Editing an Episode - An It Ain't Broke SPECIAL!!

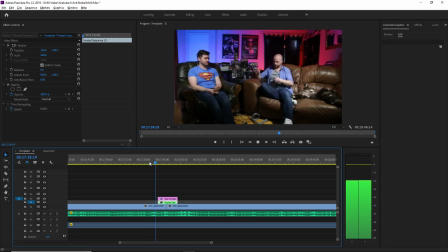[41:22] That's like, I think he just really tries to avoid, and it's like he pays it lip service, where he's got Batman saying Superman's the beacon to the world and all this sort of stuff,
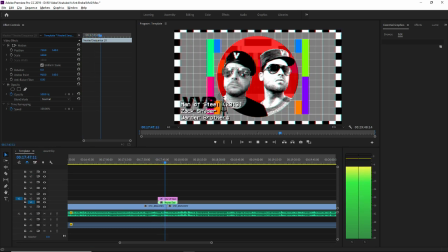[41:30] and it's about hope and all this kind of thing. And it's like, is that just so that you can then get away with having carnage and stuff like that? and you pay lip service to stuff, but then you have the absolute kind of icon of that in the Superman fiction is Jimmy Olsen. And your solutions.
I don't have a clip of Jimmy being shot in the head, but I'm not terribly bothered by that.
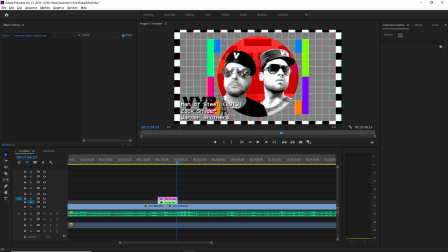[41:48]
What I do have, yeah. So, again, thematically, so I don't specifically have Jimmy Olsen being shot in the head, but what I do have is one of, again, why, and this is a personal thing, why have Superman being swallowed by a mountain of skulls?
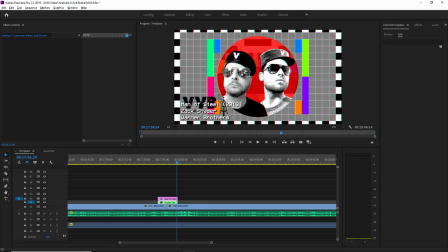[42:05]
It absolutely illustrates the kind of pointless, icky darkness of this film, in my view.
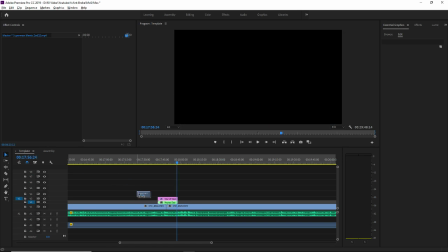[42:11]
And that's something that I've tried to get across in the review, so I think this is a good clip for that. Oh, fuck off.
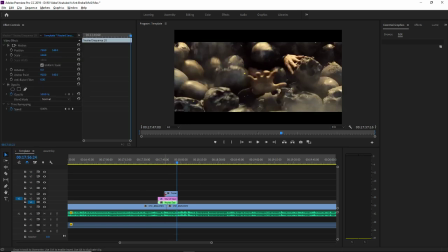[42:16]
I think this is a good clip for that. So I didn't drag that across when I was describing what I was getting, but I'm getting the... Wow, I was pretty on the nose about that. So let's see.
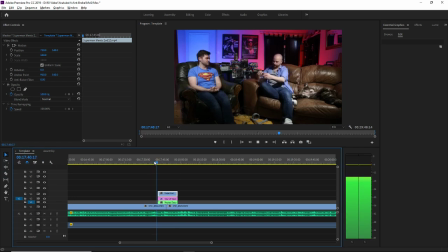[42:28] He tries to avoid, and it's like he pays it lip service, where he's got Batman saying Superman's the beacon to the world and all this sort of stuff.
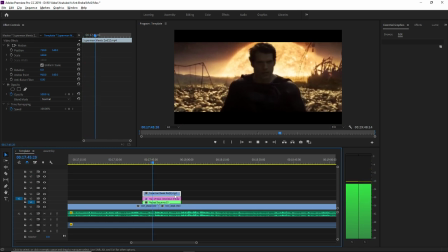[42:34] And it's about hope and all this kind of thing. And it's like...
Now, is that one issue here.
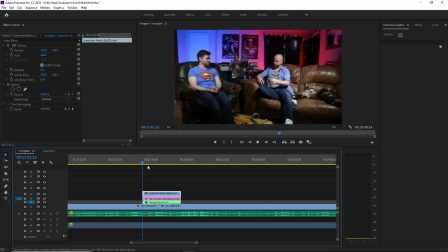[42:39]
This is fine, it's still one shot, but that pan up is quite jarring to come in on, so I'd rather come in a little bit later.
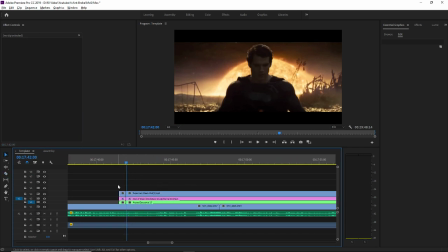[42:46]
And any kind of sacrifice in terms of time below the 15-second marks is kind of good, because you're less likely to get brought up by the algorithm, which doesn't happen that much.
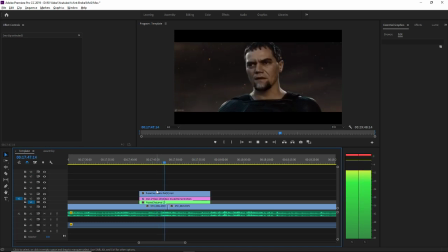[42:54] it's about hope and all this kind of thing. And it's like...
So Duncan's talking about how it should be about hope, and then we're showing the him being swallowed by a mountain of skulls.
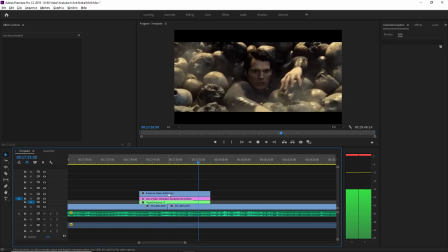[43:03] The absolute kind of icon of that in the Superman fiction is Jimmy Olsen. And your solution to that is to have...
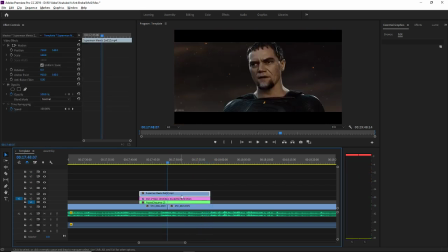[43:09]
Yeah, okay, grand. Happy with that.
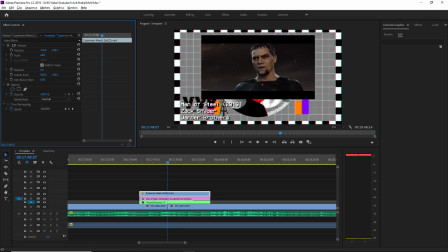[43:12]
I'm kind of inconsistent with how I size these, but it doesn't really matter. In all honesty, I just don't think it particularly matters. They don't have to be that consistent. If I'm using the same clip over and over, and it's different sections of the same clip, I'll just cut and paste those properties, but I really don't think it's a huge issue.
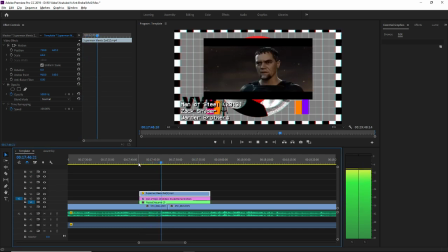[43:28] It's about hope and all this kind of thing. And it's like, is that just so that you can then get away with having carnage and stuff like that? And you pay lip service to stuff, but then you have the absolute kind of icon of that.
Yeah, there we go. I think that's...
Jimmy Olsen. And your solution to that is to have...
That's good.
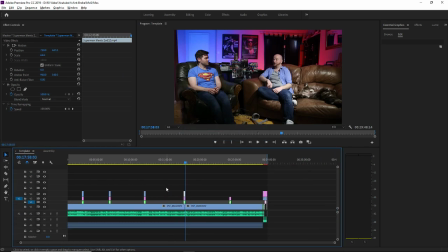[43:44]
It ends on a point of me talking about Jimmy Olsen. I think I think they don't have to be the exact clips, but I think and they don't have to be thematically linked.
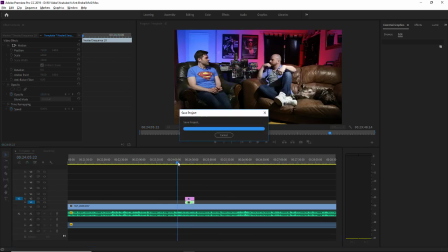[43:52]
I like to thematically link them if I can. So I just think it helps to flow. I think editorially it's just a bit kind of more creatively sound, let's say. So it's like, put it... I've just realised I've scrolled to the next bit, and this might make my point completely bankrupt.
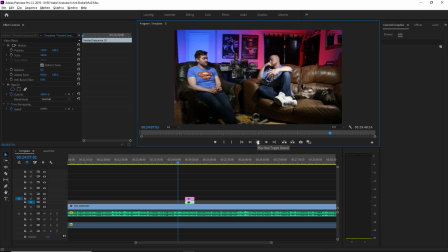[44:08]
But let's see, shall we?
I mean, you put him in something that, like, look, if he has to stand up in front of... Chris Reeve was so disarming. He would walk around in that Frankie silly leotard that looked like his mum made it. But that, and I know she didn't in that film, but, like, that is supposed to be like that.
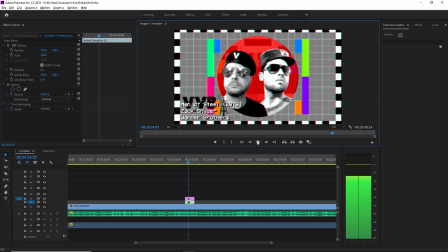[44:25] He's supposed to, like, no one... It also plays into the whole, like, why doesn't anyone Clark Kent and stuff, because he's supposed to...
Okay, so that's some general Clark Kent, Superman... why do people question Superman mythology type stuff?
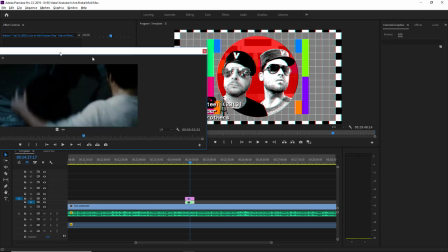[44:38]
So that's what we have here. I mean, again, I think it's kind of thematically good,
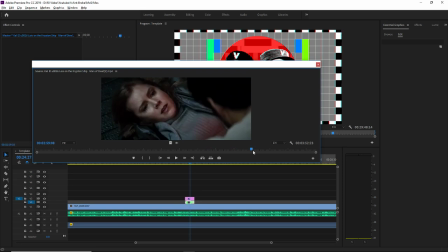[44:44]
because it's the thing of Lois not knowing that Superman This Clark Kent has been done away with in these films because it's inbuilt, so why not show some important Lois and Clark bonding stuff? So he's going to laser her stomach wound, I guess, as I recall.
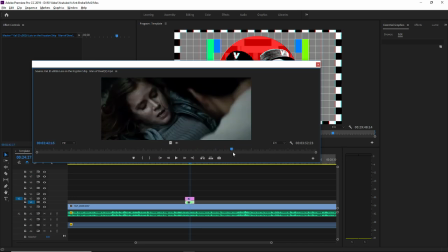[45:06]
Ooh, it's so sexy. Sexy wounding. Fucking movie. Jesus Christ. Okay. So I think that's a good... Okay. So yeah, we've got Snyder's editors there. So let's take it from roughly where Snyder cuts away.
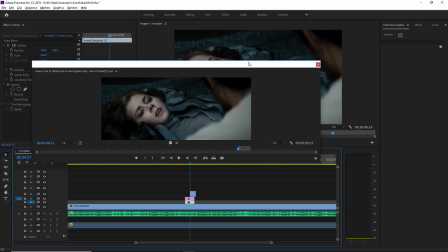[45:21]
And let's chuck that in there. And we'll get this to fit. So...
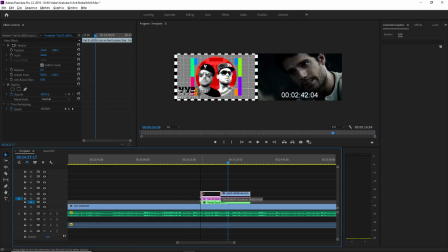[45:28]
Doop-a-doop-a-doop-doop-doop-doop-doop.